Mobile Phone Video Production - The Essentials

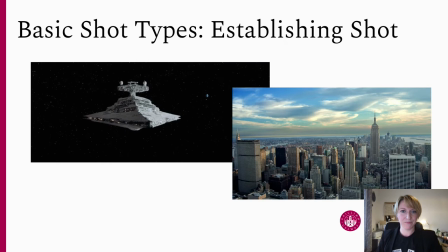15:52 And then you've got this excellent, excellent contrast between the white everywhere and then that shock of red in the barn. So that's when you're looking at photography. When you're looking at videography,
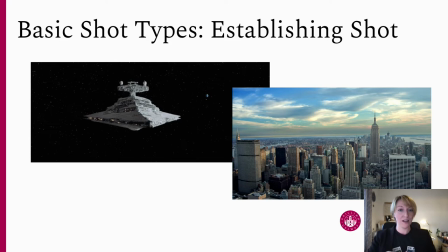16:07 you have to think about the way in which your shots are going to all come together in addition to the way that they look when they're standing alone. So right now what I'm going to do is basically give you the vocabulary that you need to describe these different types of
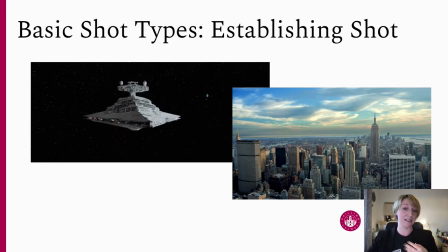16:21 shots and also talk a little bit about how one shot should be cut against another. So we'll start out with establishing shots. Now an establishing shot is usually quite a wide shot that sets up the scene.
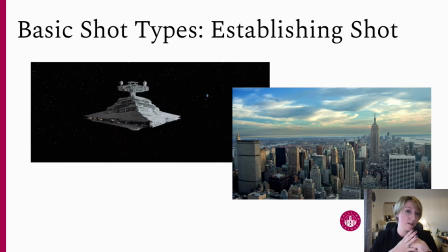16:37 You'll find this very often at the very beginning of movies or the very beginning of sitcoms. Star Wars is a great example of this. You'll get that kind of rolling text that you have in Star Wars, and then what you'll typically see is a shot of space and a spaceship, and then you cut into a room or something.
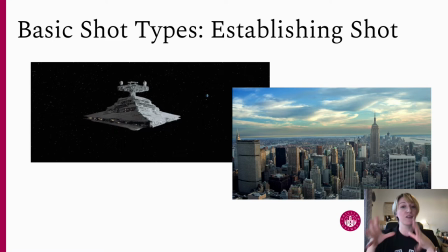16:56 So because the spaceship has come first, you know that that room is inside the spaceship. Your brain has made that connection. If you saw the room first, you wouldn't necessarily know where it was located. The same thing happens in sitcoms, rom-coms, things like this.
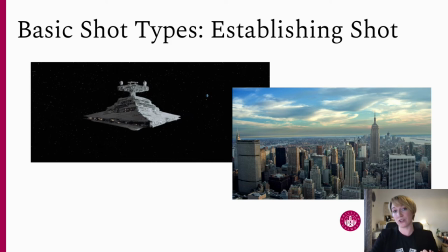17:12 You'll probably see a shot of a city, then an apartment building, and then the inside of an apartment. Because of the order in which those shots have appeared, you know that that apartment is inside that building,
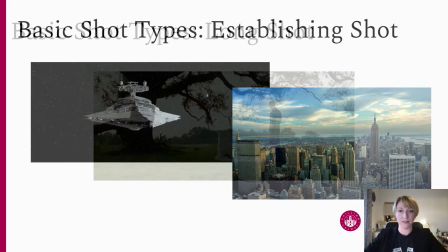17:24 in that city, and you understand the scene for what's going on.
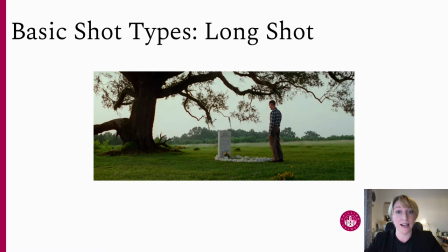17:31 A long shot is another very common type of shot which can sometimes be used as an establishing shot and sometimes it'll follow the establishing shot. So in this kind of shot you'll really get an idea for what to expect from a scene. You'll have usually the character and the setting, maybe some information about the time of day.
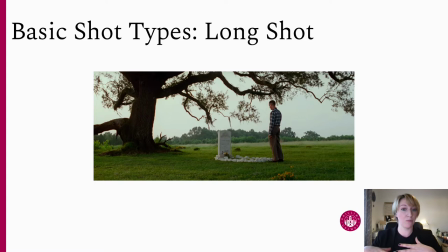17:50 So in this one from Forrest Gump we can see we have forest, we have a grave, we can see that it's either very early in the morning or late in the evening because the dark shadows of that tree against the sky and also it's just a lovely shot you know we've got a
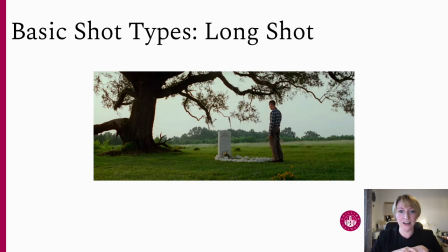18:05 forest on a third we have this tree on a third you have that dark contrast the ground kind of falls along a third line there as well and the grave is right in the center sort of dead center you could even think of So it's a really powerful image.
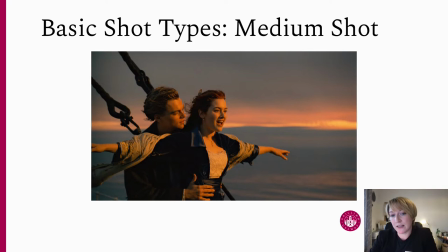18:23 Medium shot is what you will likely use most frequently. A medium shot is usually just about waist up, but it's important not to ever kind of cut anyone off at their joints. So you wouldn't want to end a shot exactly on someone's hips or exactly on their knees.
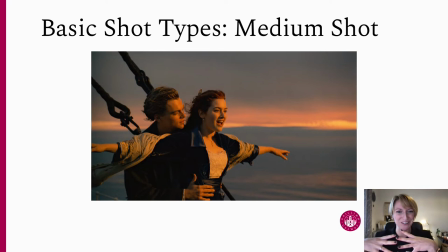18:41 It would just feel kind of uncomfortable if you were looking at it. And I can't really describe why other than that. but if you're watching TV or a movie you'll notice that no shots cut people off like that because it does just feel a little strange. They'll try to cut in between the joints.
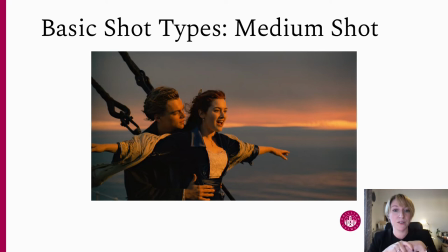18:59 So anyway, a two-shot, you don't have to be too careful about your headroom here because the shot is pulled out just a little bit. So we can see with this one the heads are more or less in the center of the shot, vertically I mean, so you have kind of an equal amount of space above and below the head.
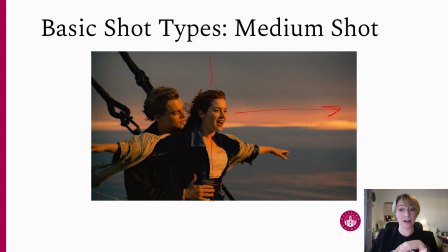19:16 And then, however, we still need to be conscious of our lead room. So more direction or more space in the direction that our subjects are facing and moving. Just, you know, in addition to that, it's a lovely shot in terms of our symmetry with the sky here
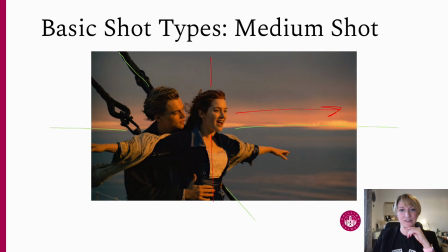19:33 and the water and these nice kind of diagonals that come through the shot. So it's very nicely
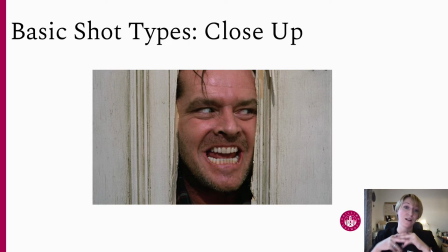19:42 composed. Next we have our close-up. So a close-up is a shot that you will want to save for your most emotional or intense moments.